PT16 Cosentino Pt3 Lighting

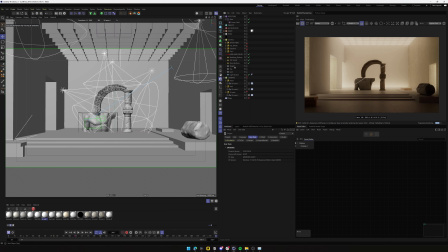So if for example, if you needed to do this, what you will need to do is just balance the lighting and start to put them a little bit more subtle, and that's it. It's an act of balance.
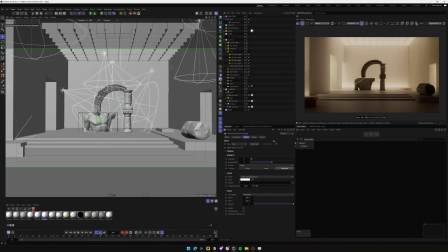Lighting is just trying to put a lot of different stuff in a way that looks seamless, so it feels natural and you don't have like something that standing out when it doesn't need to stand out,
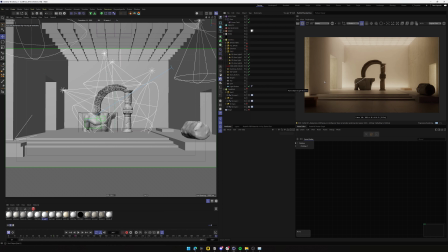you know? So right now this is way better because this part here was obviously trying to become like the hero.
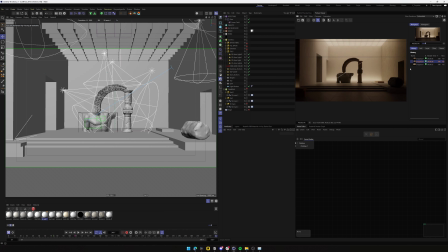You can see, obviously, as I said, you could definitely go with this lighting or whatever.
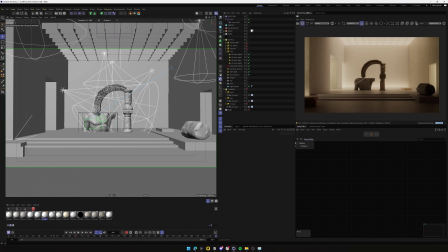In this case, I couldn't go full dark because we actually needed the light. So if you want to go full moody, you can go for it. But these kind of scenes with a lot of lights are the most complex one.
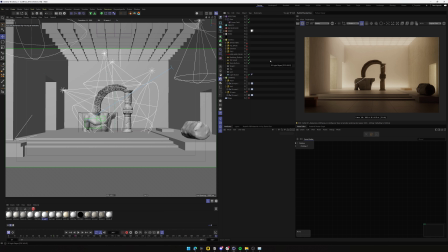So it's important also to not just try to do everything moody, because doing moody lighting might seem like the easier way of doing things, but you could really tell from a moody lighting render
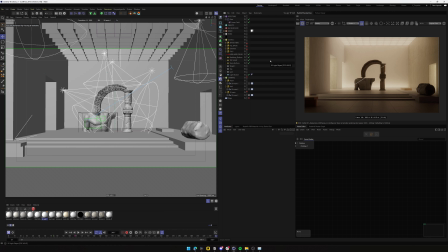if the guy who is doing it knows what he's doing or not. So yeah, let's add the fill spot so you can see like the whole progression of it. Should be lighting these two parts, and as you can see, it's like again making it feel more natural.
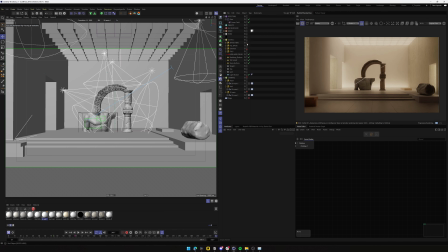Another layer of depth, and just to finalize, we have the spots that are the heroes. And yeah, again, like right now, for example, we have an issue here because we had there's one on top, this one I guess, that's hitting the floor a little bit too much.
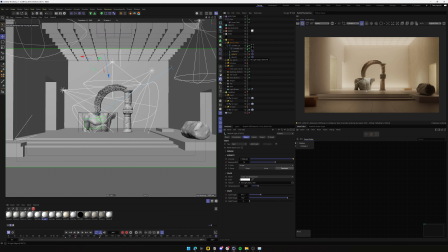And again, this wasn't supposed to be seen from this angle at this stage, but you could either delete it or just make it so it includes just the arcs, and you will get rid of that and you'll have a more natural look without weird spotlights or whatever.
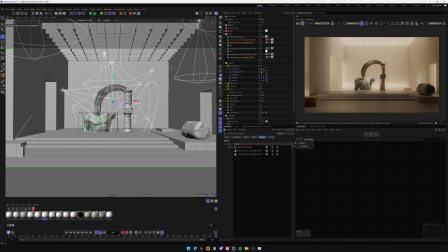You see, everything again, it's really nicely balanced,
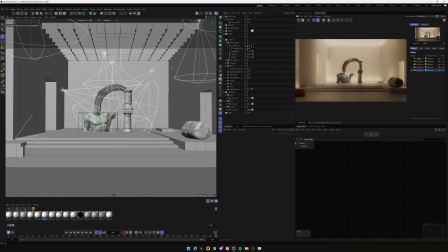and you end up with an image that goes from here to here. And actually, probably we can get another render of everything turned off,
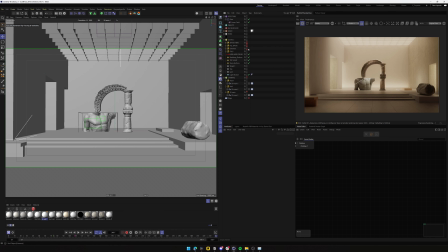and just so we can see a bit fields. And let's get rid of all of these. For example, let's turn on just the entrance, and maybe we get a speed of light here.
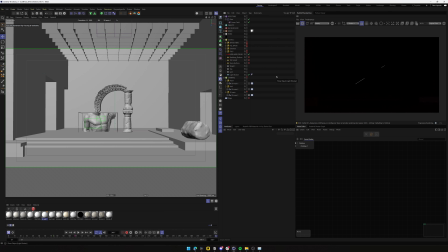I'm not sure if we're gonna get it. Yeah, shitty speed of light. We could have like a nice progression of lighting. So for example, let's say this one is like this. As you can see right now, this looks like fucking ass because we don't have any information.
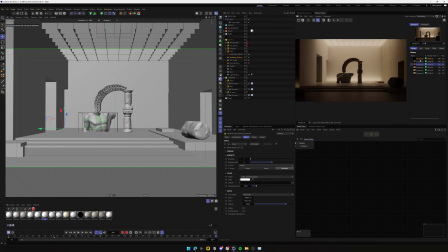But well, just to make like a kind of a progression of light, which doesn't make any sense because right here you don't have it. But well, so you can see all the different steps that were involved in creating like the final lighting,
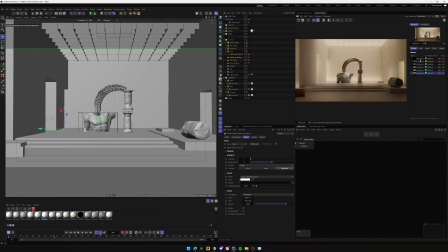and I think it's nice to see them differentiated in different groups, so it helps organize your mind, and overall I think it makes it just easier. So yeah, I hope you guys like the lighting breakdown and found it useful, and see you guys in the next one.
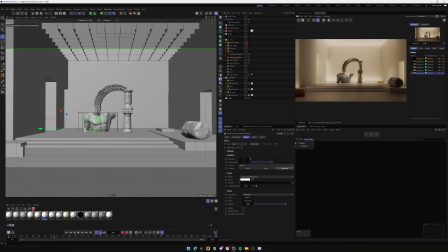Bye bye.